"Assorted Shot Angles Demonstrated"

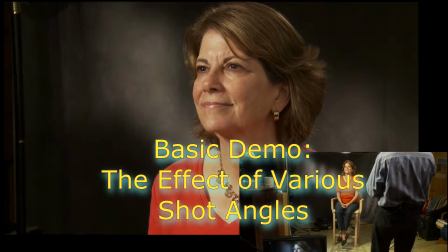now I'd just like us to look a little bit at a variety of camera
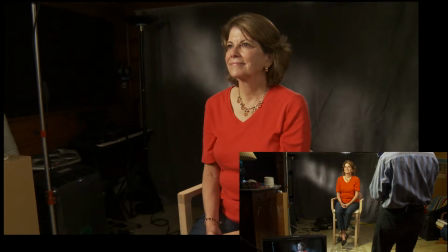angles and see the effect that the camera angle has on someone.
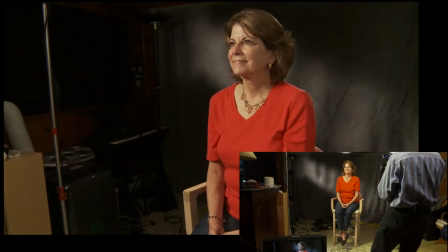So I have Rita looking in one fixed spot,
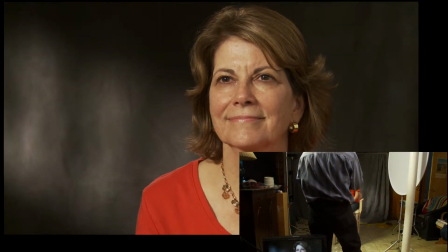and you can see now that I'm in a
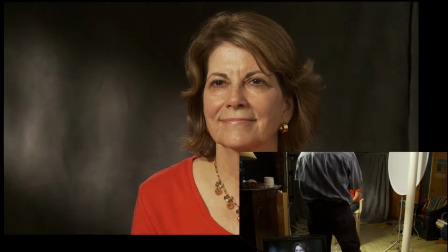medium close shot, fairly close shot on her, and I'm almost on axis with where she's looking.
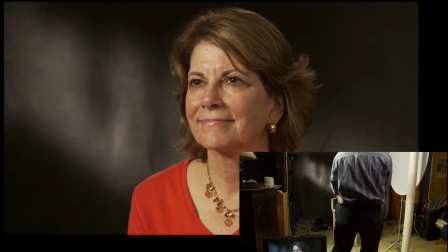As I come around,
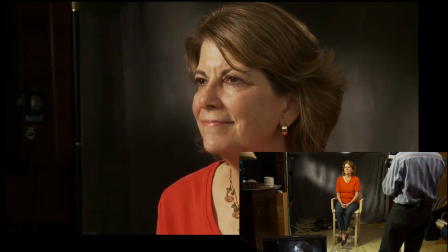you can see I'm in kind of a 3/4 shot, so you see that we're a lot less involved with her character here than in the other version.
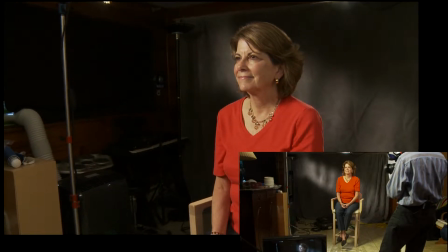However, when we're in a wide shot, we get a pretty good idea of our background there,
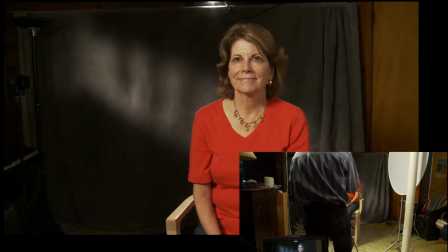and this may feel too flat on.
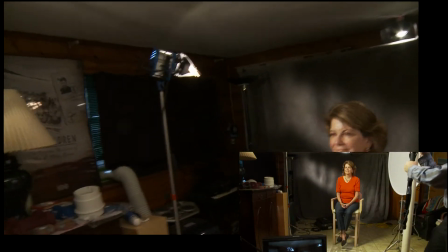Now I'm going to come back and we'll get an idea of different sizes.
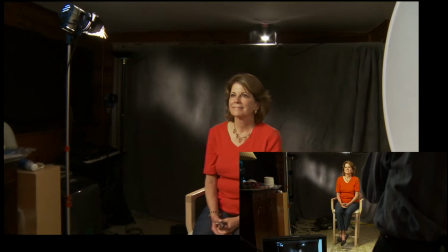And I'm on a monopod so that I can quickly move around and
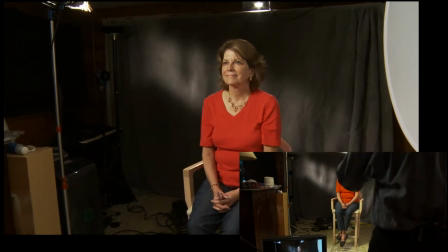give you a somewhat stable image wherever I happen to stop.
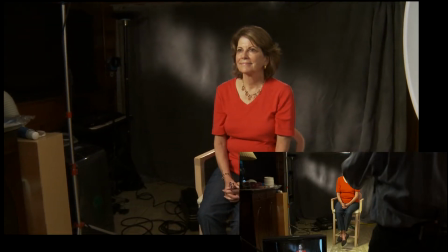So this is a medium wide, or a probably more like you'd call it a cowboy.
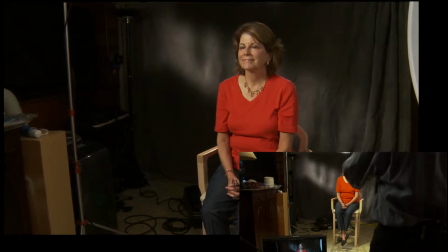I'm down to the calves.
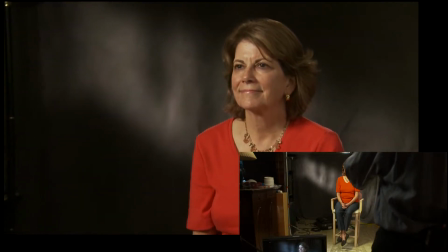That's a traditional medium. There's a medium close.
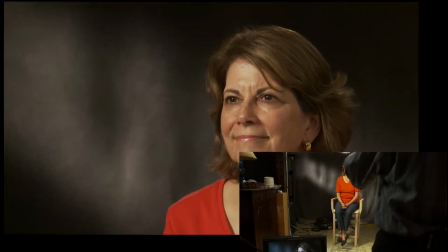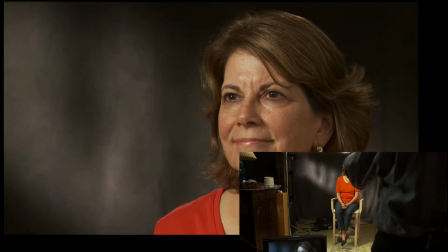And I'm focusing as I'm going through. There's a close-up. And now
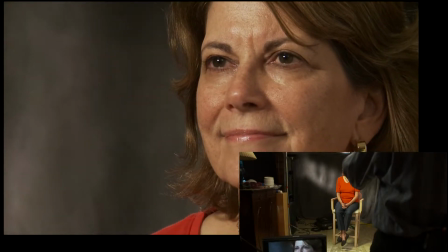that's an extreme close-up.
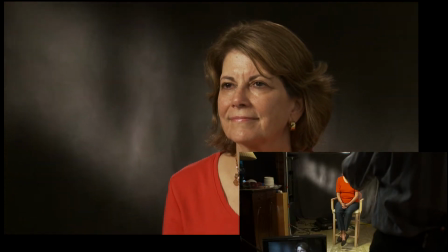So, and as you can see, we're maybe an inch or two below eye level,
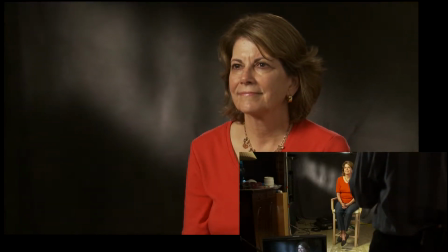which is a fairly normal place to be for a lot of dialogue scenes.
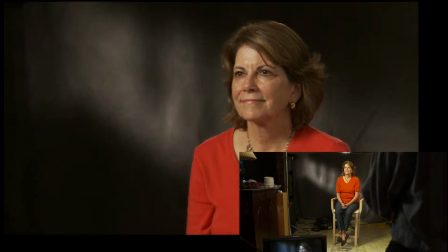Let's see what happens now. I'm going to raise the camera.
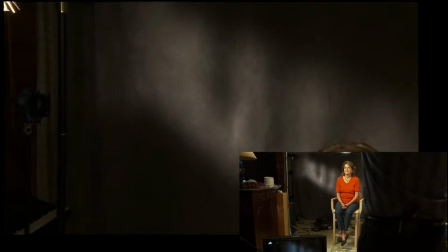And
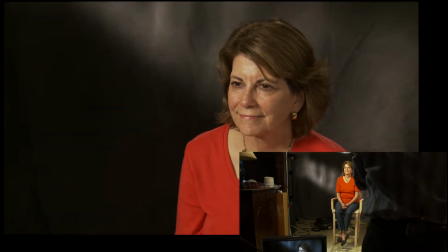you can see now that we're looking down.
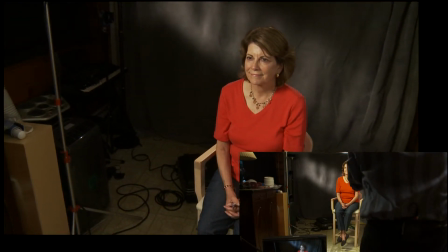And in a wide shot, you know, we're very much locating her in space.
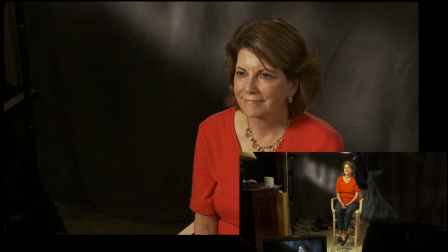As we go into the medium shot, it's a little bit of location in space, but it's really just kind of looking down.
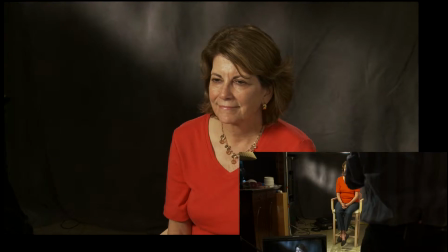Now, instead of looking there, can you look up in my hand?
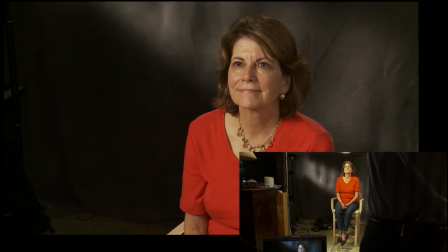So this would be, let's say she were having a conversation with someone who's taller. We might want to do something like this if we're taking his point of view.
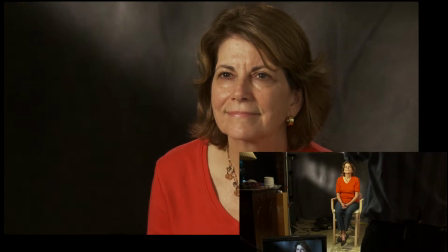But you see that in certain ways, we're showing her now as a weaker character because we're looking down on her.
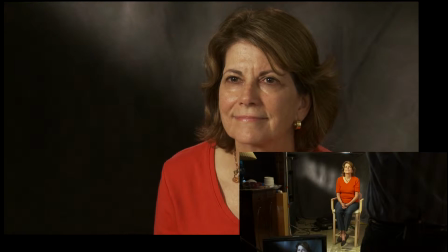So she's a less dominant character, less strong.
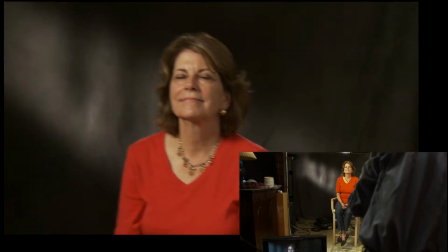Now let's do the opposite. We're going to come down and do a low angle shot.
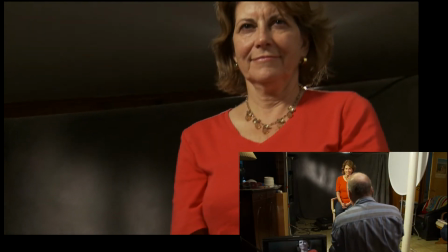And we're just setting up here. Let me move over so we're not looking straight into the backlight, but don't look down at me.
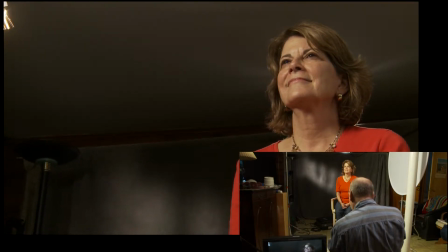Look back at that eye back there. So this is, you know, pretty radically low.
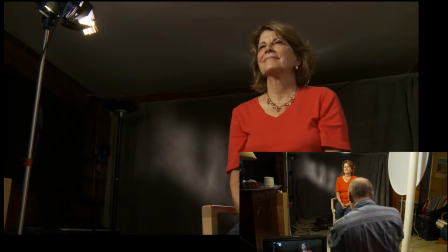It's not incredibly low, but you see in a wide how
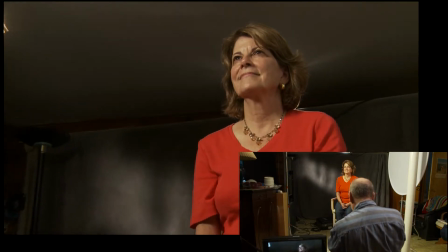it's not that great, but as we come in,
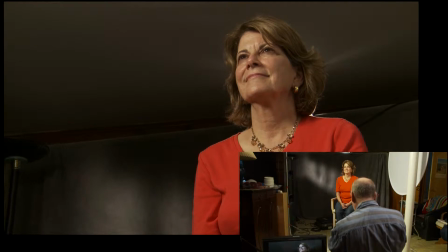she's looking like a very, very strong, masterful character.
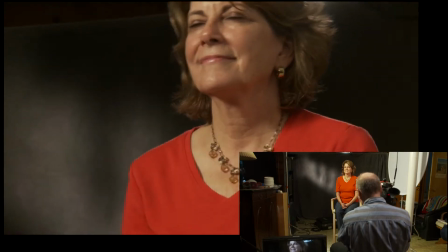Now, in a close-up, maybe we're a little too low, so I'm raising the camera literally about 6 inches.
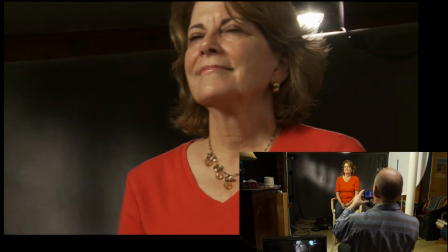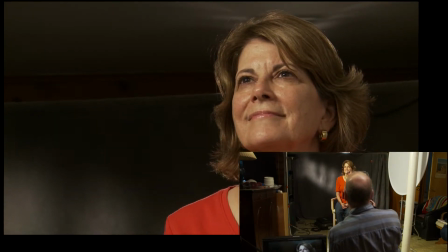And let me get that backlight back out of shot. Okay, now look at my hand here.
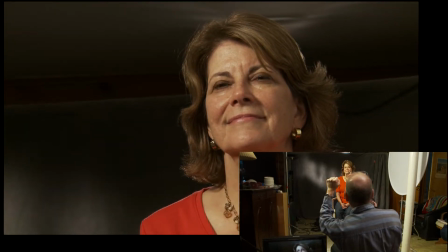So this is the idea that she's looking down at someone, but that someone is a little above camera. So that's a fairly benign look. Now tilt your head down.
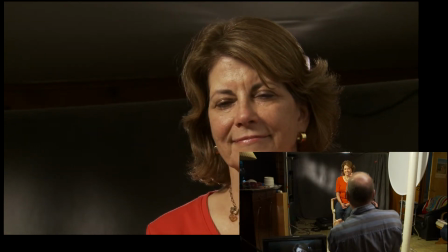So you're looking down here. This is far less benign. She's looking at a point about 6 inches below camera.
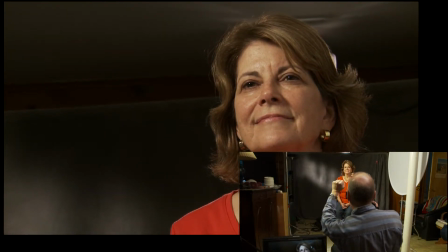Now looking back above again, you see how much friendlier that is.
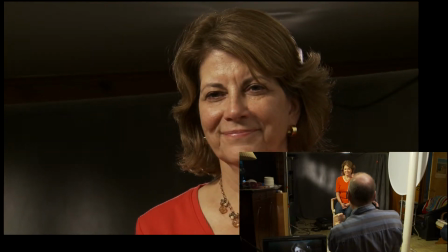So if we're trying to make someone look mean, they look down on someone,
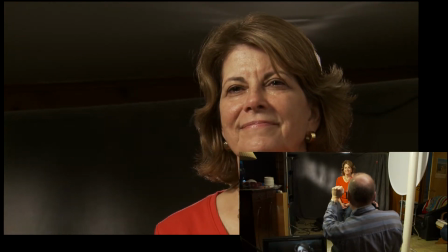and if even someone can look strong but friendly by looking down but slightly above camera.
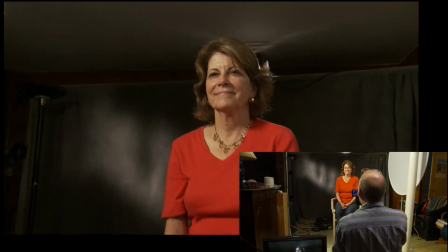So those are basically, we had
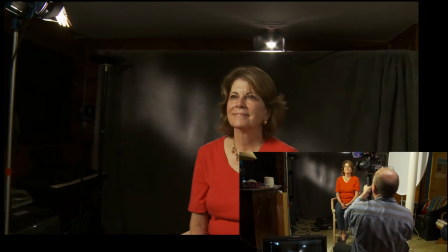middle height, normal height, high angle, and low angle.
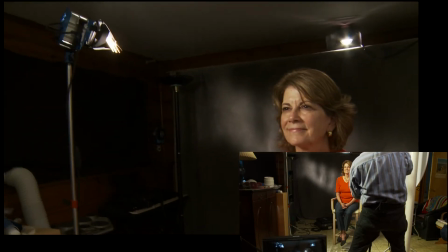Maybe I'll take the camera off this and we'll see an extreme low angle,
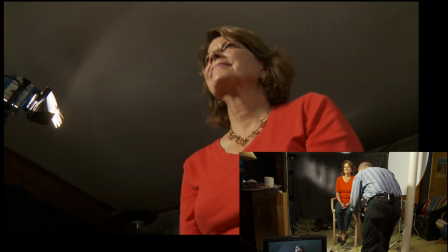which is something that is really, this is just for effect,
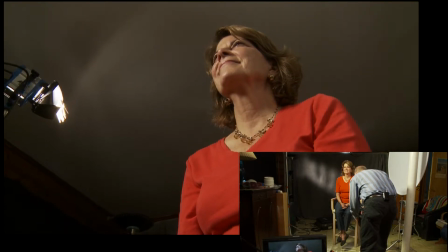because it's not the kind of thing, you wouldn't particularly want to play a dialogue scene in an angle like this. Now look down at my hand. See, here it's, it makes her feel like a giant looking down.
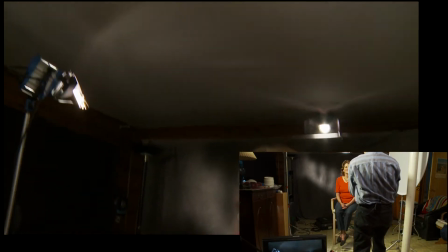And now let's do the opposite. I'm going to go almost directly overhead.
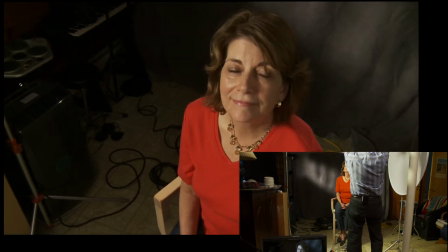So, and look up, look just above camera.
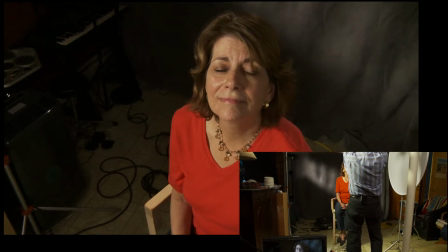And now look just below camera. Okay.
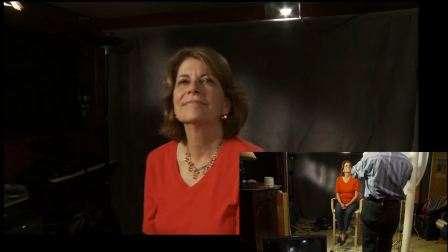Okay, now I want to give us an idea of what some kinds of camera movement are like.
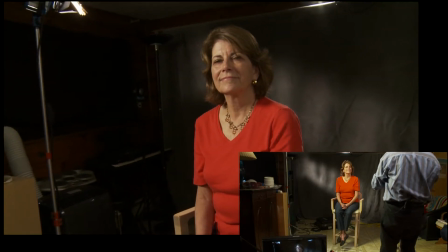So here we are in a fairly wide shot, and I'm going to do these handheld, though
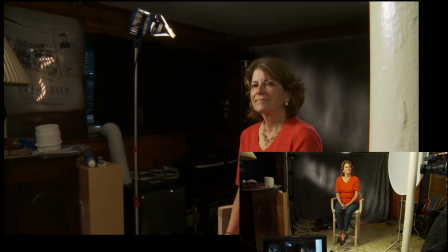often in a movie you'd be either on a dolly or on a Steadicam, but this is just to give you an idea.
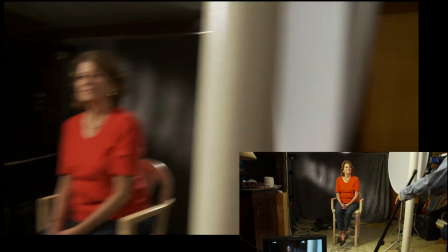If we're going to do a tracking shot,
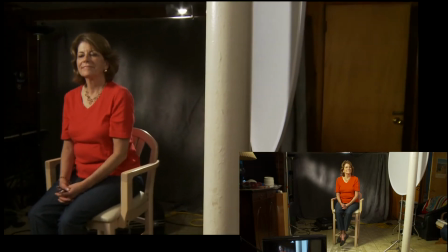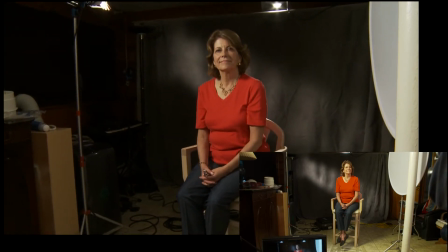let's say we're moving laterally.
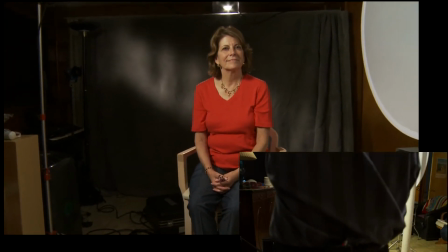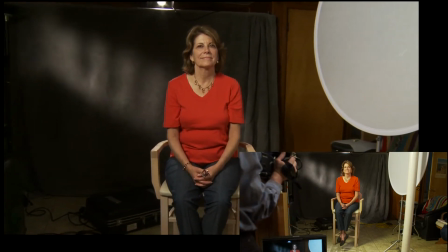See how the background changes behind her.
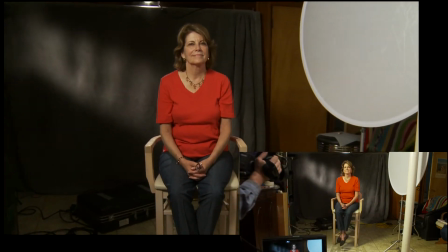Now, you see how I'm staying focused on the character.
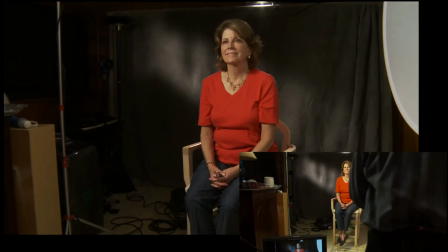I'm kind of
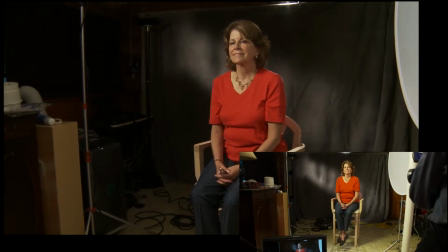countering around the person, and that indicates that they're the main point of focus in the scene.
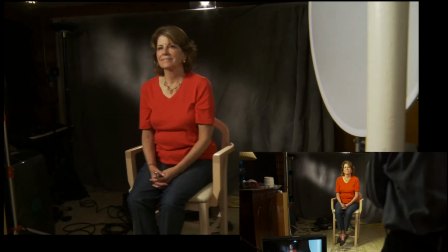Now, if I do a shot
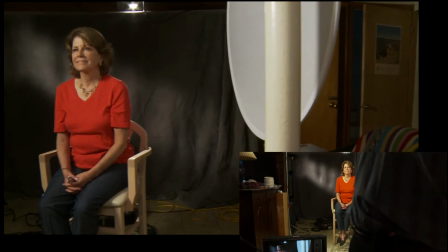where the camera pretty much stays at the same orientation,
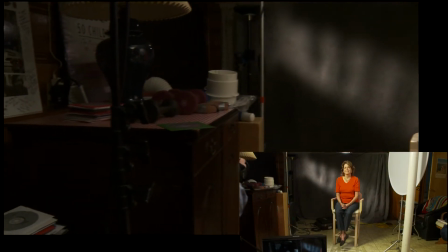they're much more of a bystander
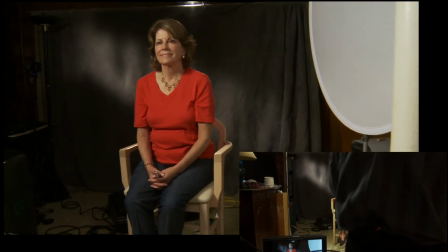in the scene. They're a graphic element, but not the main point of focus.